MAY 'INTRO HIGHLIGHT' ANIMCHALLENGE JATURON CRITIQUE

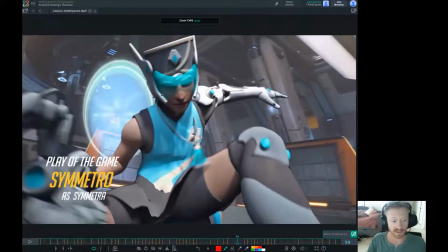16:28 But I guess this now comes to me starting a discussion and asking you, Jaturon, what exactly your intention is here. Would you like to show the face more, or would you like to focus more on the gun that I think Symmetro is loading?
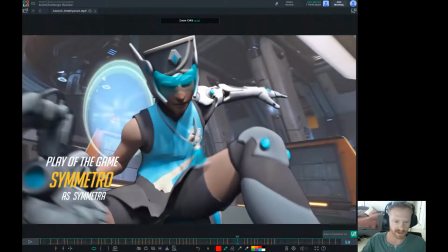16:44 I'm not really entirely sure. We'll kind of talk about that in a second as well. But this is kind of a crossroad.
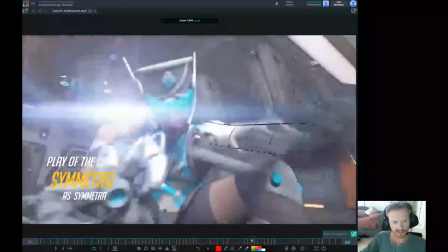16:49 What is the most important part of this next sequence? Is it how Symmetro feels about this moment?
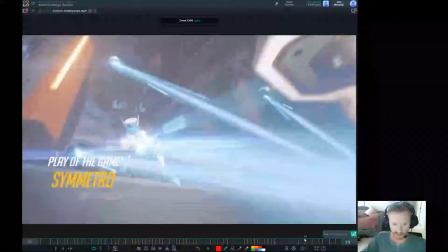16:56 Is it how they load the gun to initiate this moment? What is it that we should be really focused on?
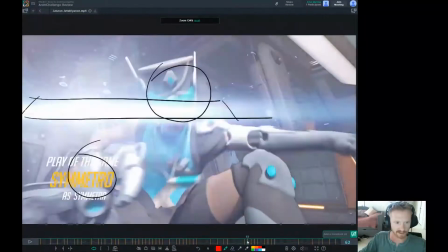17:02 And the reason why that's important is because if we know what that is, we can kind of stage this accordingly.
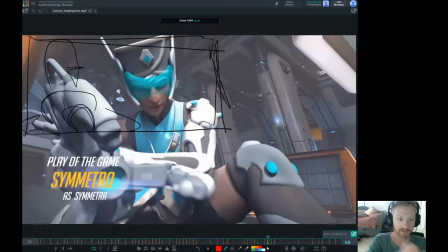17:10 If we want to focus on the face, let's punch this camera in a little bit. Let's show Symmetro's reaction. Let's show how they feel about this situation. You know what I mean? Let's make this tight until, this gun goes, you see the claws go, and you can, as you see those claws open up, we do that camera punch out like you have,
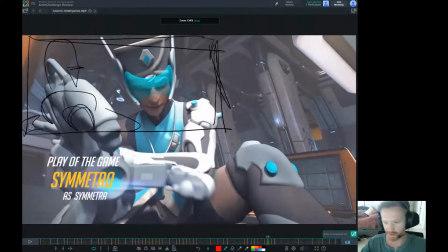17:28 and then you pretty much know what you have. But we remove the crotchiness sometimes of some of that motion, and we kind of tighten it on the things that are most important.
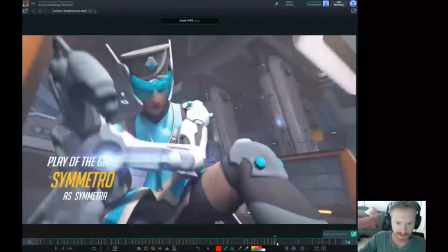17:37 Another way we could kind of look at this is if, again, you're gonna have to really excuse some terrible drawings coming up here.
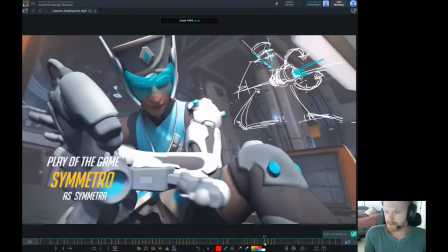17:42 If I still have, here we go. This looks like an alien, but this is a really crude drawing, where when they come through, they could be Symmetro could be more on this knee here, and then standing on this foot here, firing this gun.
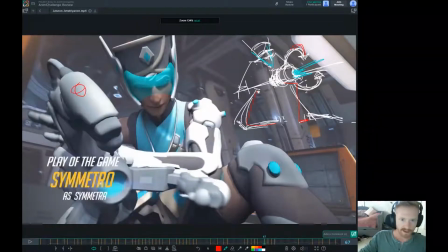17:55 And the staging, as you can see, this arm right here is now on screen right, and Symmetro's face would be on screen left. So you could have like a staging that's something like this. You know what I mean? Something like that. But Symmetro would be behind the gun.
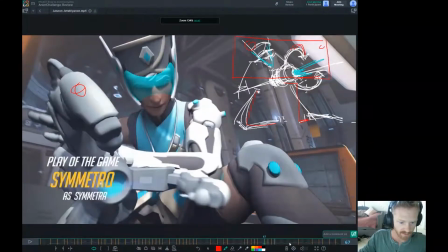18:12 And then that way, when you do your slam back here, your crash zoom here,
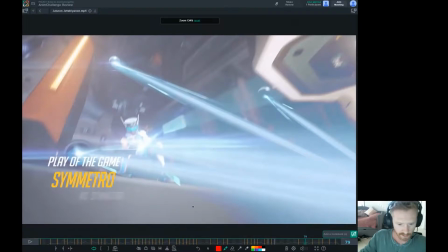18:20 or pull out here, we go into basically what you have, but and so it doesn't take too far away.
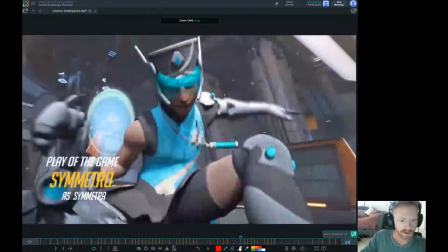18:30 So again, this just kind of comes down to exactly what you want, what story you want to tell, what you think is the most important.
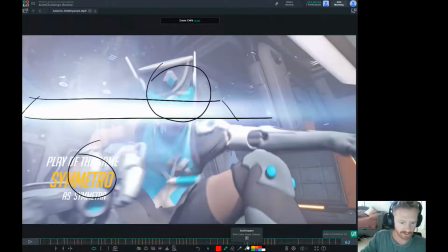18:38 And that's kind of why I'm opening this as a discussion for you to kind of posing it as a question as to what you want to do with this. Certain things like this, like if the face is something that's interesting to you, this effects bloom or this light bloom here is really distracting.
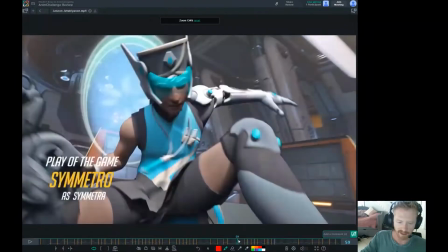18:52 You know what I mean? It is cool, it's a cool effect, but if overused, it can just kind of, to me, it just can
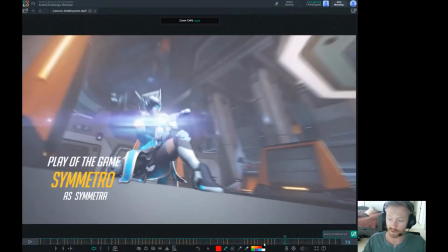19:02 tarnish the hard work and the really good work that's already trying to stand up on its own 2 feet. And that kind of brings me to this next point,
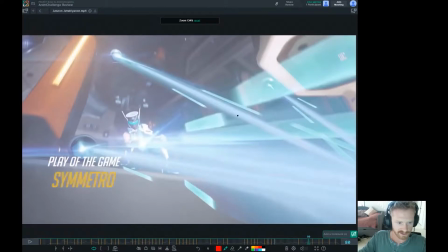19:10 is that it becomes really noisy and really loud. I do love these effects that you have going. I love the idea that you've started a car wash. Again, I'm a huge Symmetro fan, so when I'm seeing you guys make a car wash, play the games, it's Be Still My Beating Heart, so I get it.
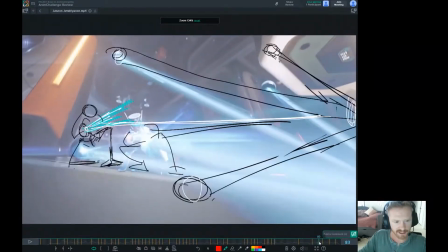19:24 It's awesome. But I might suggest kind of adjusting where all these are placed, because a lot of it's covering up Symmetro, and the problem with that becomes it gets really messy.
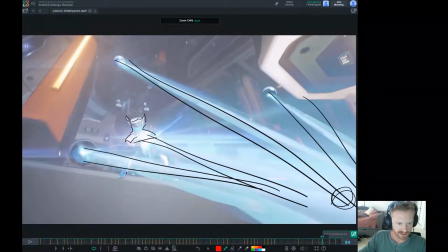19:36 You know what I mean? It gets really messy in here. I can't see exactly the pose. I don't really know what I'm supposed to be looking at. I guess this is the vanishing point, so that's where I should be looking. But the other thing about that vanishing point that feels a little odd to me is that these are all weapons and items used to attack, but they're all attacking the floor.
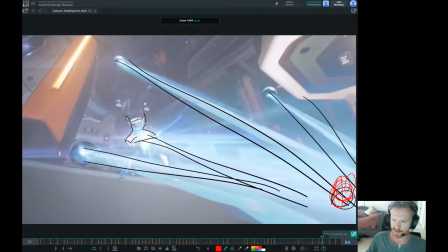19:51 So it doesn't feel very heroic that it's attacking maybe a mine or something that's on the floor.
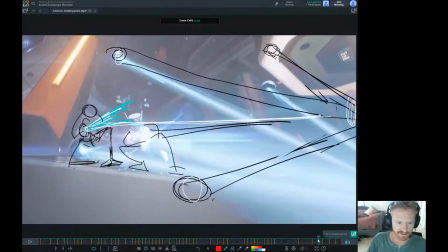19:58 I don't know. It didn't feel as heroic as maybe it could be. So one of my suggestions what I was playing around with is if you put like a turret here, keep that one where it is, move this one slightly, so that you have something that's like a little bit like they're all going to a vanishing point that's would be reasonably a person,
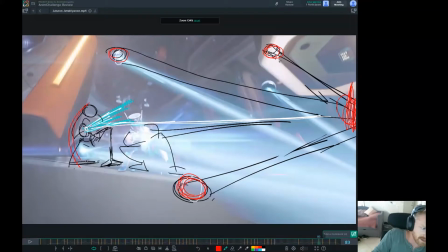20:13 and then you have this Symmetro on a knee, and you kind of see this like the shape, and you see it shooting, adding that fourth beam. So now you have all these beams going into your vanishing point. And we don't, reducing the bloom, reducing the amount of time that Symmetro
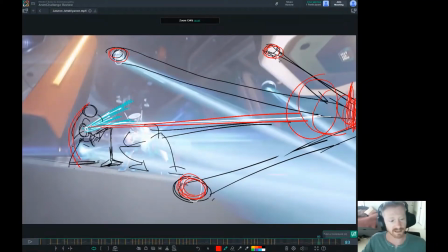20:30 themselves is behind a lot of light bloom and effects, just makes it all clearer, and everything, you get to kind of see where everything's coming from.